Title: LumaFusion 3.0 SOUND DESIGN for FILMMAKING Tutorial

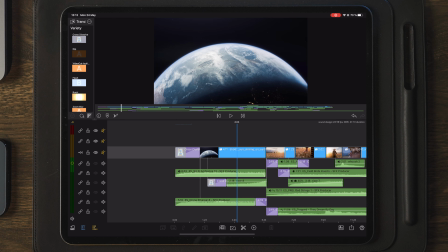Not that this is a video on how you're gonna edit a cinematic sequence,
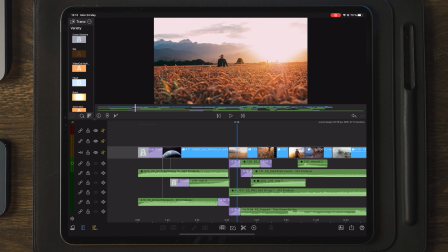but that's also something that you might consider if you use stock footage. Now all the stock footage here is from Artgrid as well, and this is what I use all the time when I need footage, or if I want to have different types of shots and play around, in this case with sound design, and put things together. So if you want to check out Artgrid, you can go down in the description below.
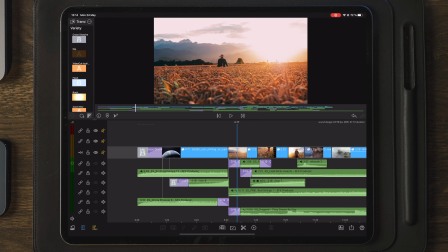There is a link there which you can click, which is taking you to Artgrid library.
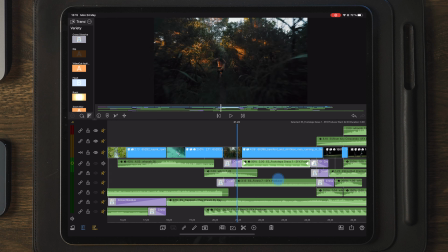Now the next clip here is a person running in the forest here, and here I applied some footsteps.
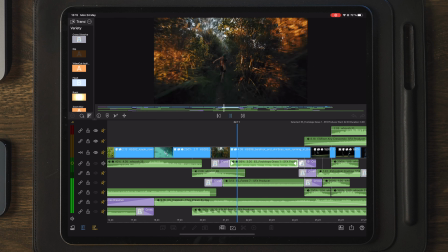Let's listen to that. This is just basic footsteps.
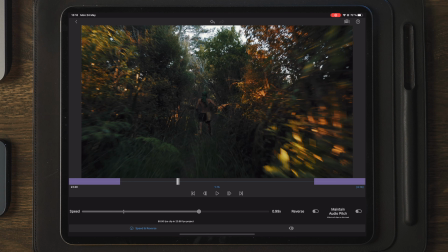It's also important to go in and do some adjustments to the speed of it, because sometimes the sound of the sound effects is going too fast. So instead of spending time finding a sound effect which is just matching spot on the clip that you are editing, then you can use speed changes and lower the speed or increase the speed of the sound effect to make it match better.
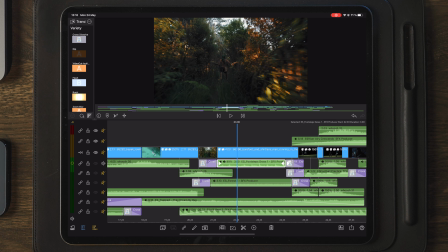And here, in worst case, you can also, if you see the spikes here of the audio file,
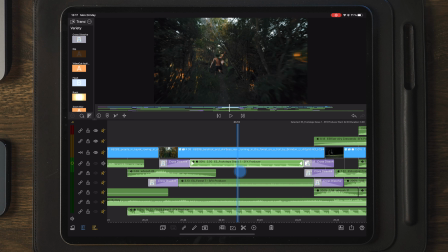you can also cut between the spikes here. So if we want one here, and we can take another cut right there, and one right here,
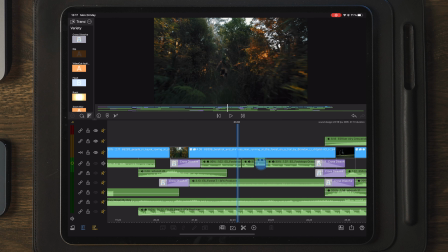then you can overlap these just in case your the person is running. Let's, in this case, the person is running and is running super fast, and instead of speeding this up so it might sound unnatural,
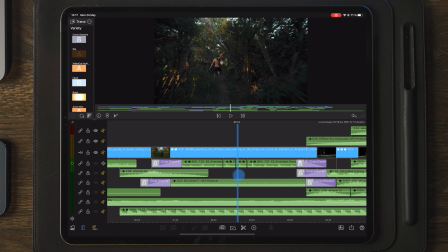you can also make cuts to the sounds here, and then you can simply overlap them like this,
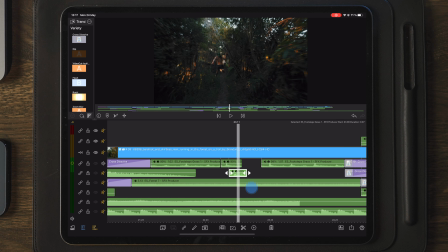so we will have the footsteps coming closer together. Now another thing I added to this was of course a forest sound,
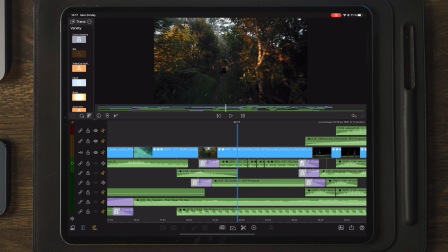because he's running in the forest and I wanted to have the sounds of a forest. So here we have some birds and some winds and some crickets, I think. Let's go on and play that.
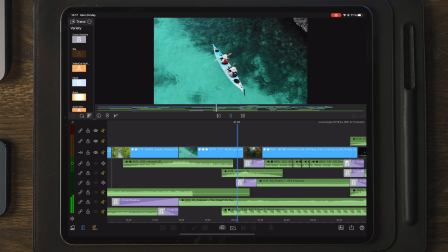So just by adding those insects and that forest sound, we get a whole different feel of the sequence and the clip.
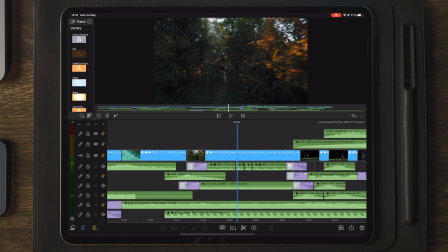Now, if we go on and go to the bottom here and actually add that heartbeat, we get something which is a little bit more dramatic.
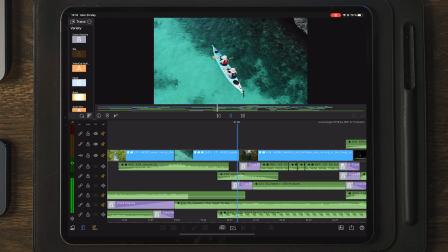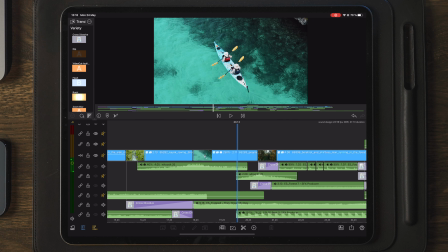And if we add the music as well, the dreamy music, we get a different vibe of the sequence.
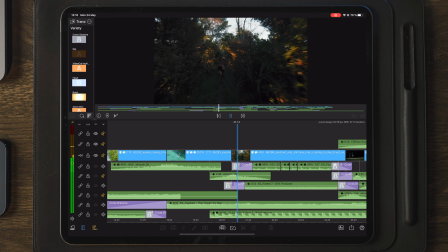You sort of get that feeling that without the music, you get a feeling that he is running away from something, right? Because you have that dun dun dun heartbeats going on, and you have the forest sound, and you also have the footsteps.
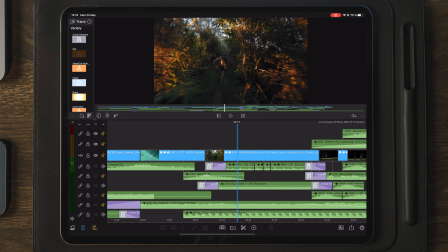But if we add the music here, it sort of turns the other way. Then the video or the sequence gets sort of a happy vibe to it, and makes us believe that he's sort of running towards something of excitement, that he's looking forward to see a person or something similar.
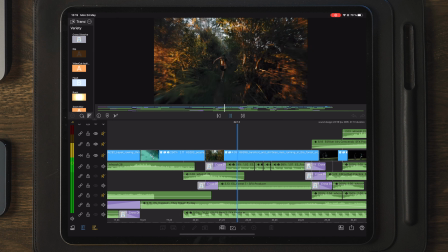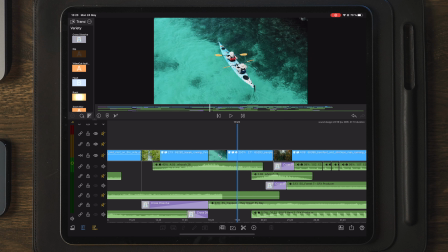So again, let's hear the difference with and without the music.
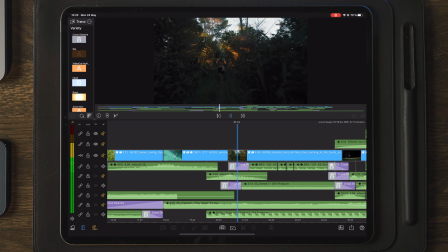So there we have two different ways that we can use this clip with sound effects.
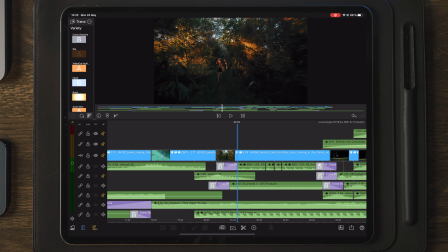Simple as that, add a calm, nice, happy beat to it, and then the person is suddenly running of excitement to meet a person or meet something, just to go to the beach maybe. And if you remove that, then it sounds a little bit more dramatic.
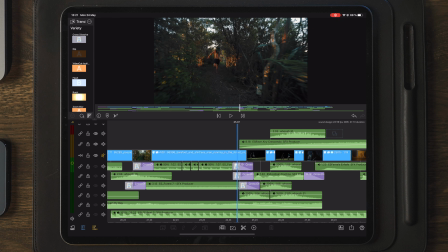Now moving over to the next sequence here, we have the beats coming in here.
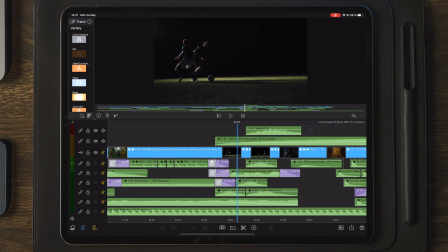Let's just unlink all of these so we can start with the football voices.
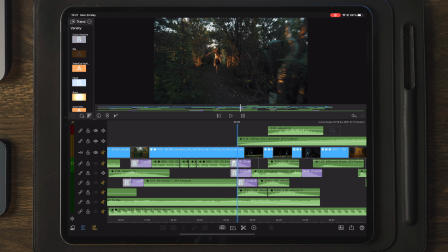So this is also a sound effect from Epidemic Sound, and this is just football practice.
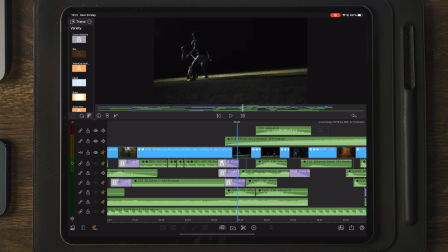So this is a sound effect of people practicing football, and this fits very well for the different clips here.
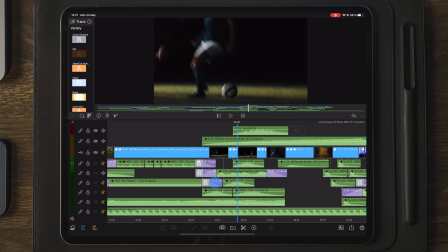So let's go on and listen to that.
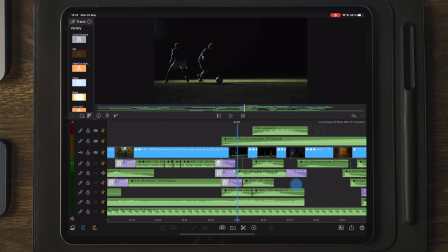So now that we have the main audio of what's going on there with the people playing soccer, we can move over and we can apply the whooshes here, which will create a little bit more dramatic feel to the video.
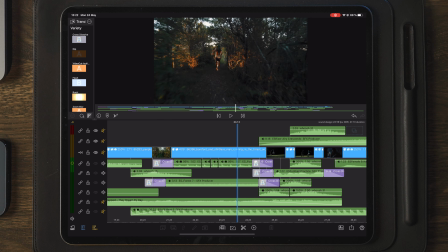So we now added the whooshes, so let's do another playback.
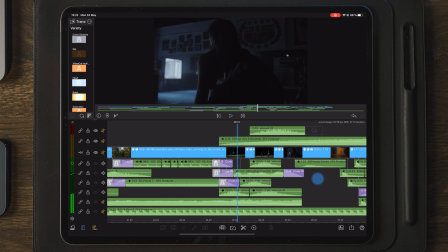So we now have the whooshes, which is creating something really nice, and you have that sort of feeling that the camera is close to the players, and you get that whoosh sounds when they are moving back and forth. Now we can also add the heartbeat here at the end,
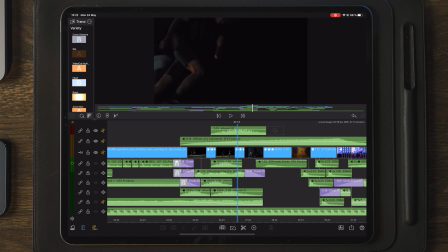and let's move over to the top here, and we have the riser. This is a airy riser, so it's fluffy riser. Anyway, let's go over to the beginning here and do play.
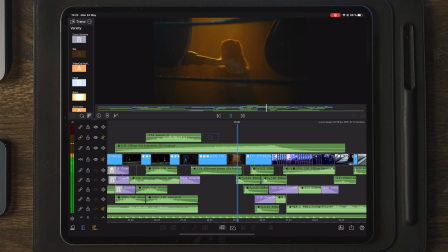So this is building up over time, all the way until we get to the concert and the DJ here. So this is a long riser which can help build up something which you have a lot of different clips, and you want to build it up over time for them to reveal something big or something which has an extreme change of scenery. Then you can use a really long riser to do that, and most of the risers are sounding really good as well,
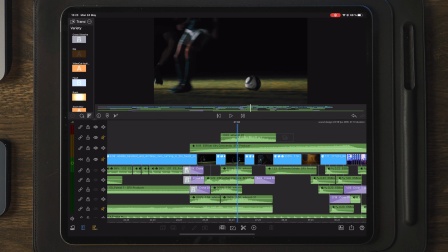especially the risers that you find on Epidemic Sound. And you can also tweak them.
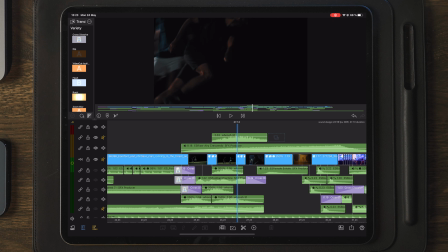Like I said, you can change the speed of them, the volume, add a high pass, low pass filter to them to make them sound different.
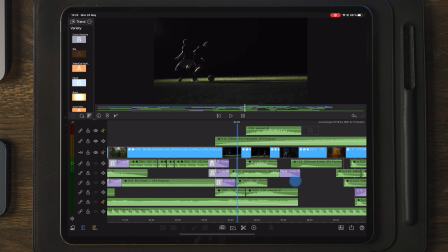So now that we have all of the sounds applied to the clips here, we're gonna go on and apply the end of the happy music as well.
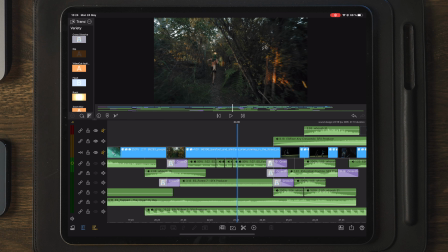So let's go on and listen to that.
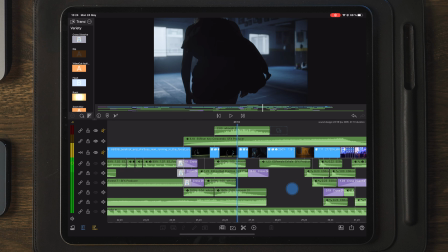And then we have the music like gradually going down,
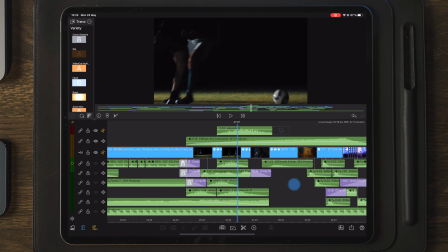and as this is going down, the riser on top here is also increasing.
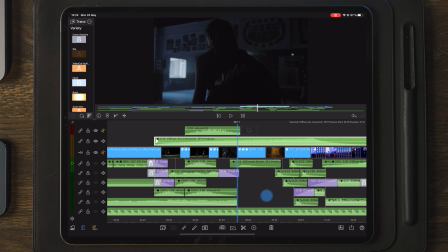So let's listen to that one more time.
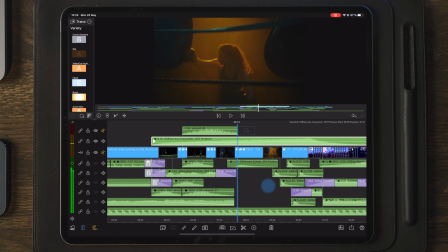And then we have this lady coming into the boxing area here,
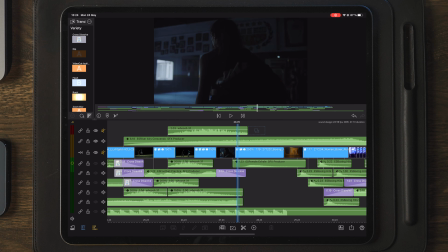and we have a female exhale sound effect, which you can hear right here.
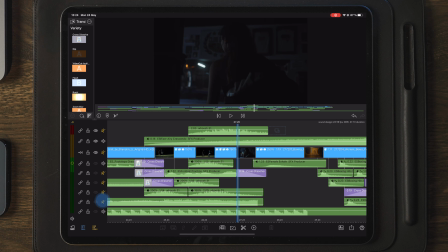Let's see, uncheck these, and we have this coming in right here.
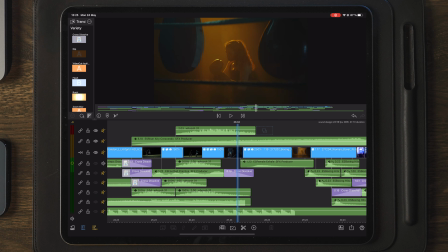So this is also something that can build on to the next clip.
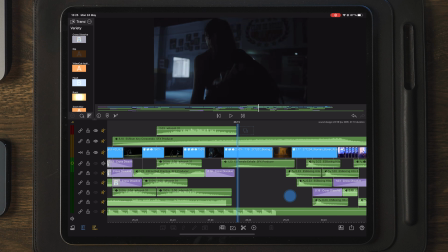And in this case, this is actually doing that because the next clip is of the same person doing some boxing as well.
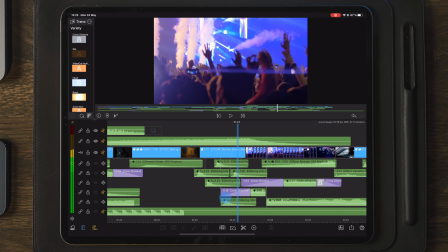And we also have the riser building up until we get to the stage here.
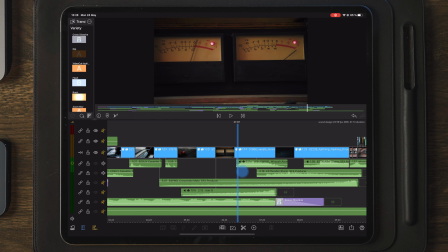Now moving over to the next one here, we have these needles here moving, and this for this I simply used a whoosh ascend sound effect. So let's listen to that.
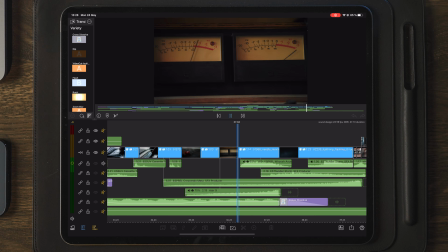And this is just placed when the needles are going to the right. And we also have some different risers here, and we also have the
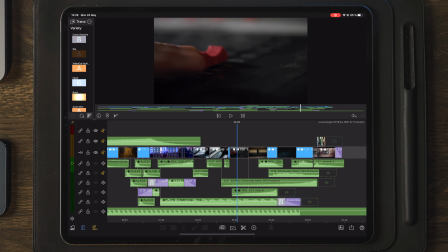music track and also the heartbeats coming on in the background here.
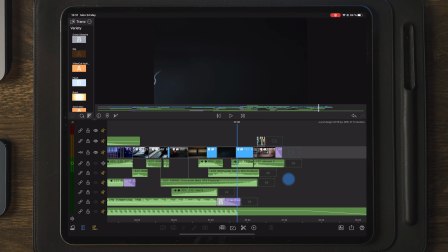Now the next sound effect here is also the exhale or breathe.